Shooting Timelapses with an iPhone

Hi there, and thanks for checking out this video. Today I'm going to be showing you how to shoot amazing HD time lapses using only your iPhone. I'm also going to be giving some general time-lapse tips, so make sure you follow along even if you aren't planning on using an iPhone for this. Time lapses allow you to do a few really cool things. You're able to speed up the passing of time to show an event occurring that's usually too slow to notice. This creates a really eerie effect when you show something happening,
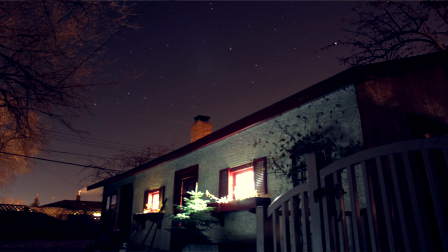0:26 such as stars moving across the night sky or shadows moving during the day, because these events usually are too slow to notice. I like to break time lapses into two main categories. The first category is movement through a frame,
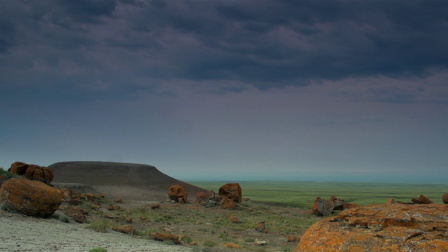0:41 and this is basically any fluid motion such as clouds, the sun,
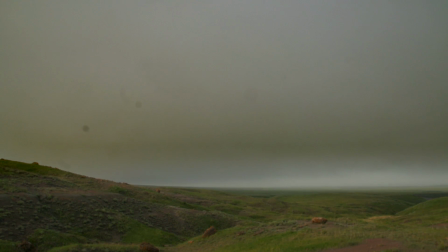0:46 or even stars occurring in the background of a shot,
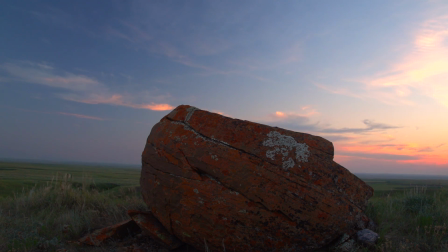0:50 and in the foreground of the shot you have a stationary subject and you really emphasize the timelessness of this subject.
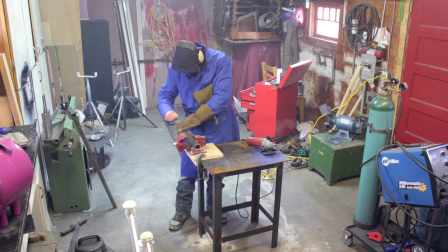0:57 The second category is movement within a frame,
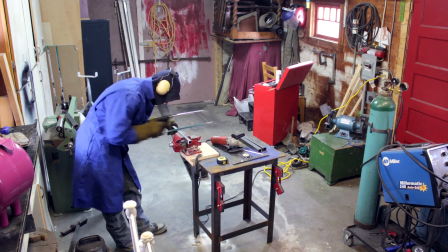1:00 where the subject in the foreground moves away in a non-fluid way, jumping around the frame haphazardly.
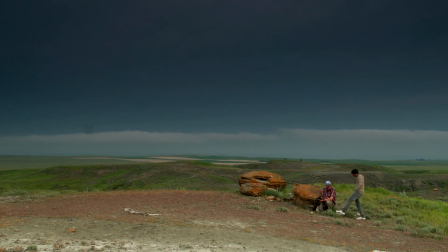1:06 You can combine these two motions as well,
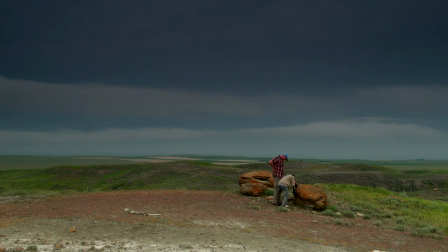1:09 creating a really cool look where the subject in the foreground is moving around and the passage of time is emphasized by the fluid background motion. The first step to shooting your time lapse is to set up. Now, you're going to need a few things for this. I have an iPhone, of course. You're also going to need a tripod, an iPhone tripod adapter. I picked this up on eBay for literally only a couple of bucks. And you're also going to need the Time-Lapse Camera HD app. I've tried a few different time-lapse apps, and this is by far the best for what we're wanting to do here today.
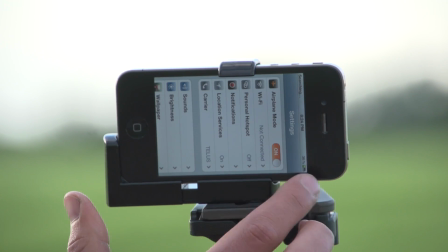1:42 Personally, I like to put my phone on airplane mode before I start shooting, and that way, the time-lapse isn't interrupted by any phone calls or text messages.
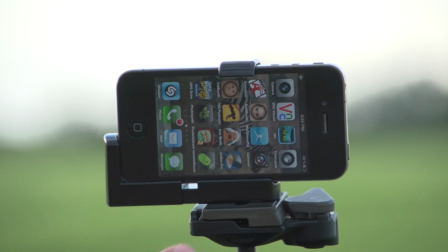1:51 Next, go ahead and fire up the Timelapse app and open a new project.
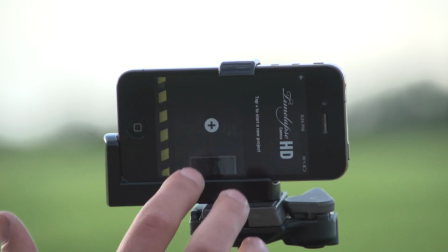Now you need to keep in mind a few key things when you're framing your shot. Make sure you use the rule of thirds. So you can see here, the horizon is approximately 1/3 from the bottom. Never center your horizon if you can avoid it.
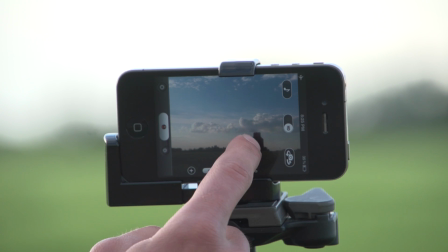2:16 Also, the subject here, the grain elevator, is off to the side instead of being centered, and this just makes it look kind of a bit nicer for whoever's watching.
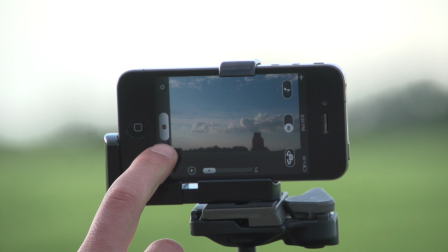2:26 Now, open up the settings of the app, okay,
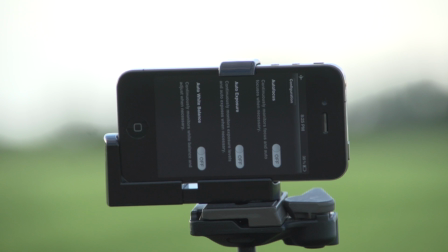2:29 and you want to go where it says camera settings and make sure all of the automatic settings are off. Now go back to the camera settings after you've done that and make sure the timestamp is also off.
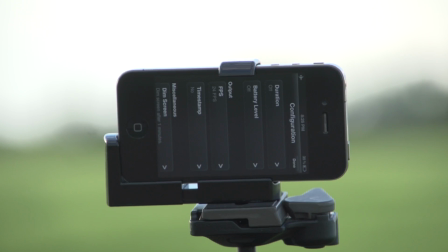2:42 If you really want a timestamp on this, it's much easier to put it on afterwards because you can't take it off after you've done it with the app. Another thing you really want to be aware of when you're shooting time lapses is for any type of distraction in the foreground. One really common one is any type of plant or vegetation, especially when it's windy. The wind will cause the plant to kind of wiggle around the frame. It's very jumpy and it's quite distracting. However, you can use this to your advantage if you're trying to emphasize whatever the cause of the distraction is, such as wind in this case.
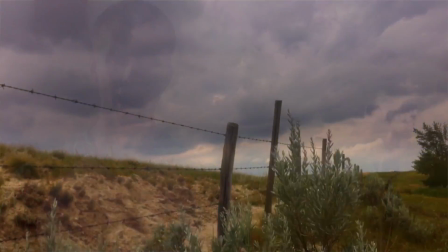3:14 You can see here I'm trying to create time-lapse with a look of the timelessness of the prairie scene.
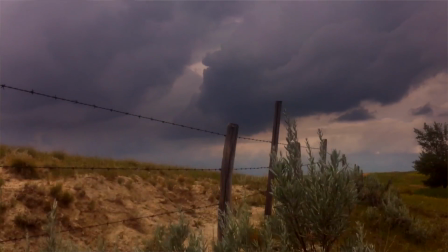3:21 So I want to show the fence, the field, and the clouds rolling over it. The plant in the front is wiggling around, and this distracts a lot from the shot.
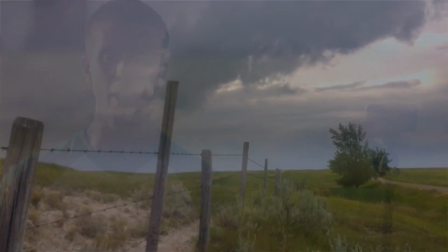3:29 Here's two very similar shots, but without any vegetation or distraction in the front.
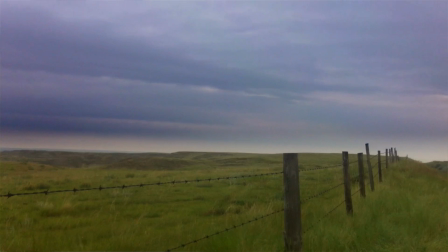3:34 You can see how much cleaner they are and how much easier they are to watch in terms of creating the look I'm trying to achieve. So keep this in mind when you're shooting your time lapses and avoid having any type of jumpy plants or jumpy movement in the foreground of your scene. Now we're going to need to figure out our frame rate. This is where it gets a bit tricky because this is something that really comes with experience. But just as a kind of general rule of thumb, if you're shooting traffic or people, you want to use a frame rate from about 1/4 of a second to a second.